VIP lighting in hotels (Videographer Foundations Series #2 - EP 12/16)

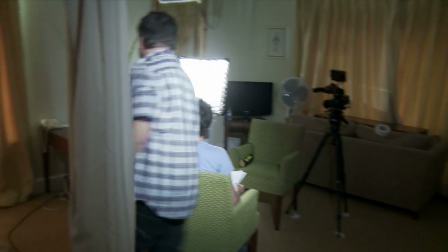750s
And actually, there's a large bunch of flowers here that we can put into vision.
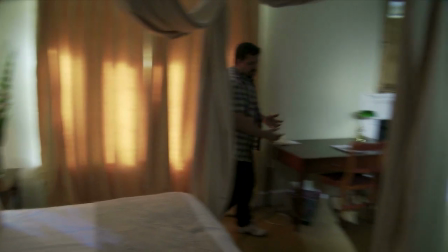762s
And so, rather than being distracted just by the light falling onto a tea making tray,
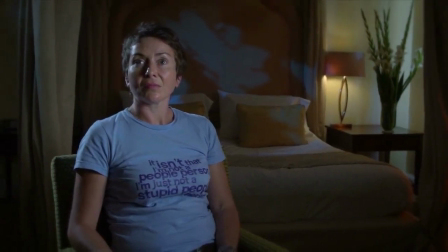771s
it's not quite working because it's just on the edge of frame.
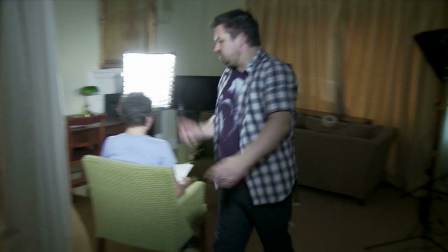776s
You want to be careful not to distract the viewer. So we'll use these flowers later on when we do the two camera.
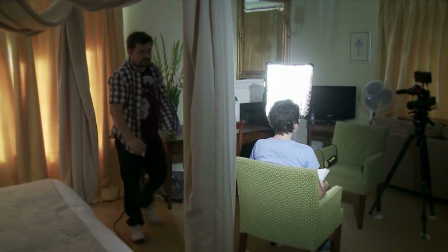787s
You just have to try things. They don't always work.
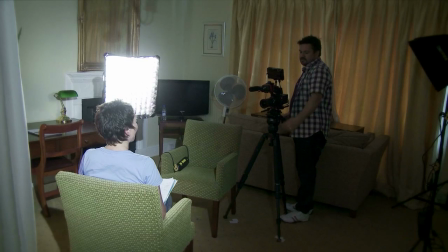795s
Yeah, so I'll put a matte box on this lens and that'll just stop that flare. But that's quite a nice mid-shot.
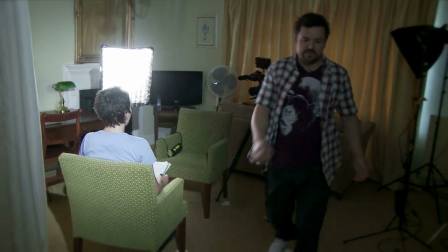804s
In fact, what I could do is just before even doing that, let's just move this light.
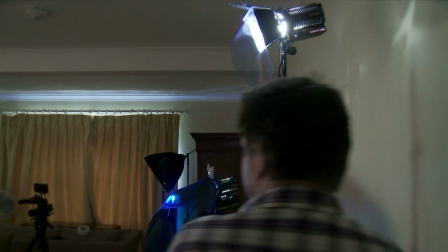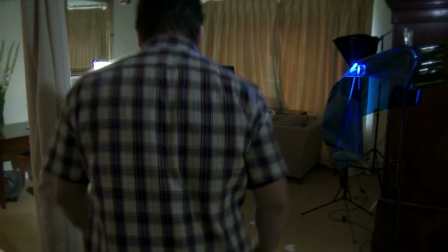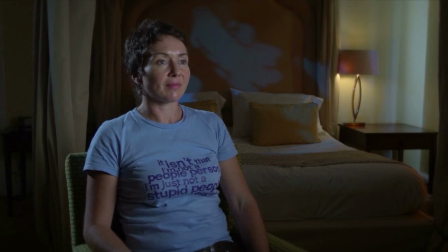819s
Yeah, that's it gone. So there's your, move that light a little bit.
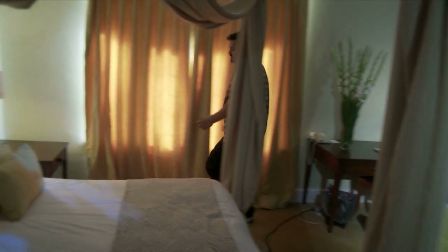824s
This is always, you always end up going back and forth, just fine tweaking the position of a light
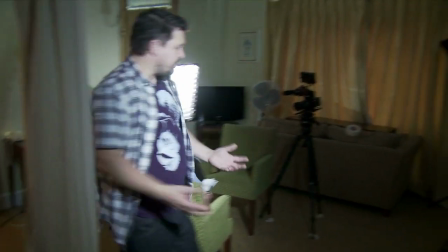830s
so that it balances the composition and doesn't adversely distract the viewer from looking at the subject matter.
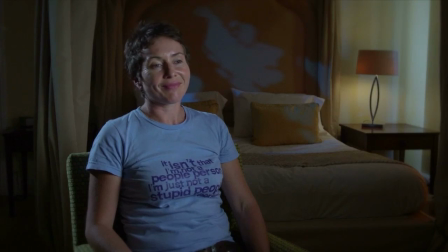837s
Perfect. I think I'm just going to do one more light,
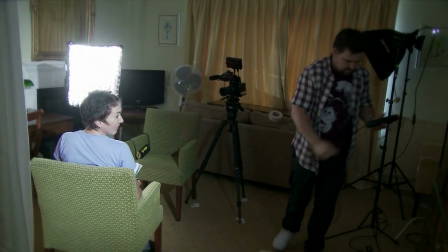846s
because on that wider shot, and this is why we do these tests looking at different shots, on the wider shot we're seeing the corner of this bed frame
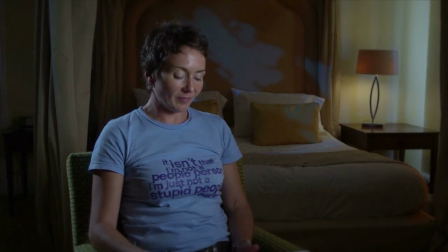857s
just here, and it's not lit very well, and I'm wondering if we can
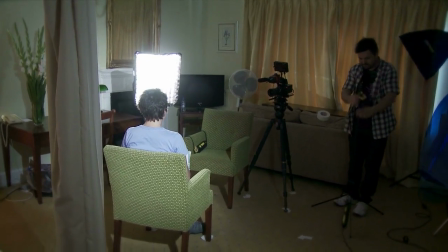868s
just add a little splash of light.
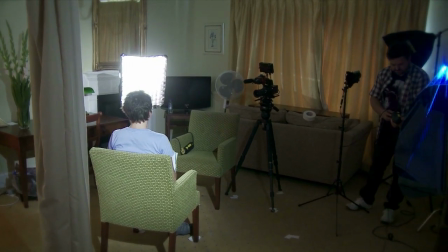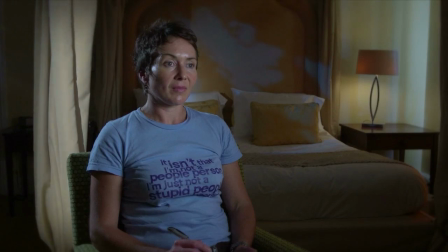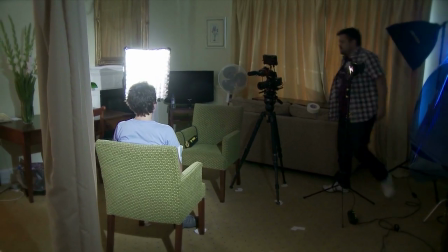883s
Yeah, that's all it needs, literally. I'm just picking up a little splash of light.
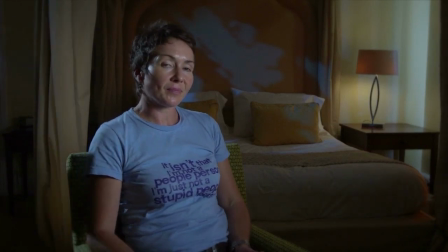891s
In fact, let me turn all these off to show you what that's doing.
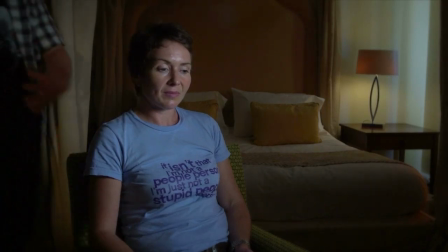894s
Because what I really want you to understand about lighting is it's about lighting different component parts of your frame and controlling as much
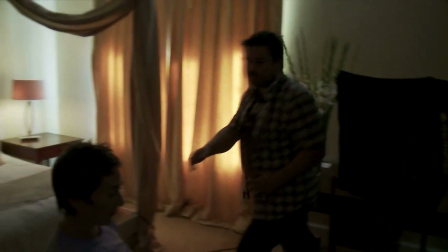904s
where that light doesn't go as where it does. If you just watch yourself there, Jonks, you're just standing in that light there.
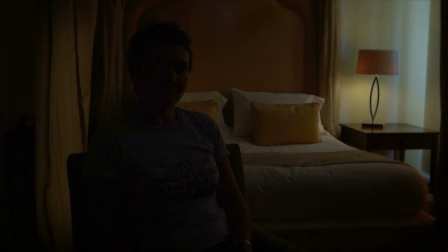912s
You can see that it's just literally tiny, tiny amount.
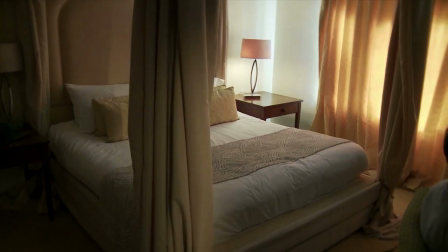918s
You might think it's not really worth doing, but what it's doing is balancing that daylight.
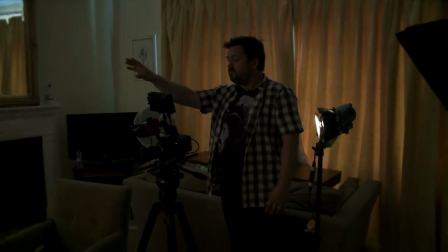925s
What we've done is we've taken that daylight spilling into that corner of the room and used it to our advantage because we switched that practical light on.
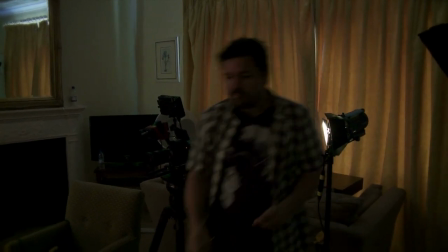931s
And this just somehow balances the frame up a bit more. Just turn all these lights back on.
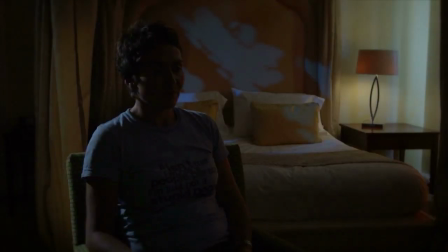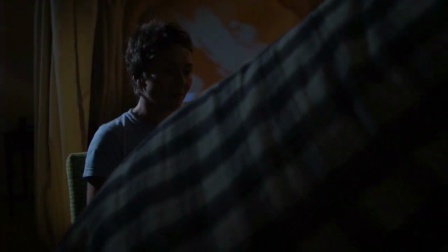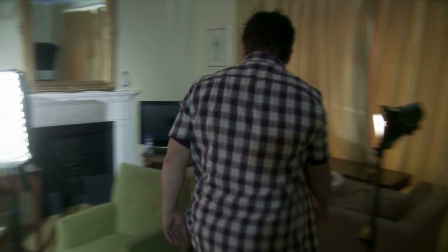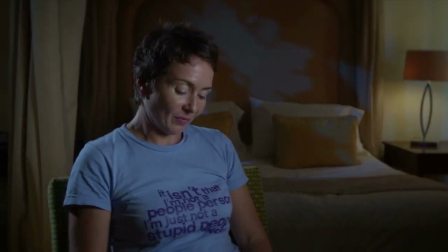951s
And that is pretty much ready to go. So I'm happy with the lighting now.
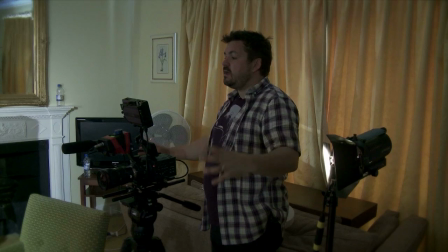956s
All I need to do now is bring the microphone in. Again, that microphone can probably come in straight over here because I've got a line.
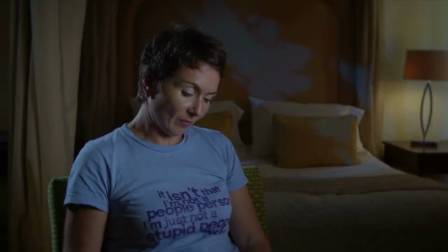963s
If I bring the microphone in here, it'll cast a shadow on that drape. So the microphone can come in a stand just here, hang over here.
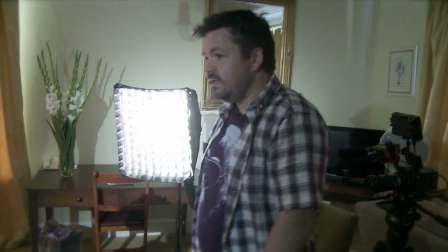971s
It's not going to get in the way of this light. It's not going to get in the way of this light. Once we've got that in place, we'll bring a contributor in and we're ready to go.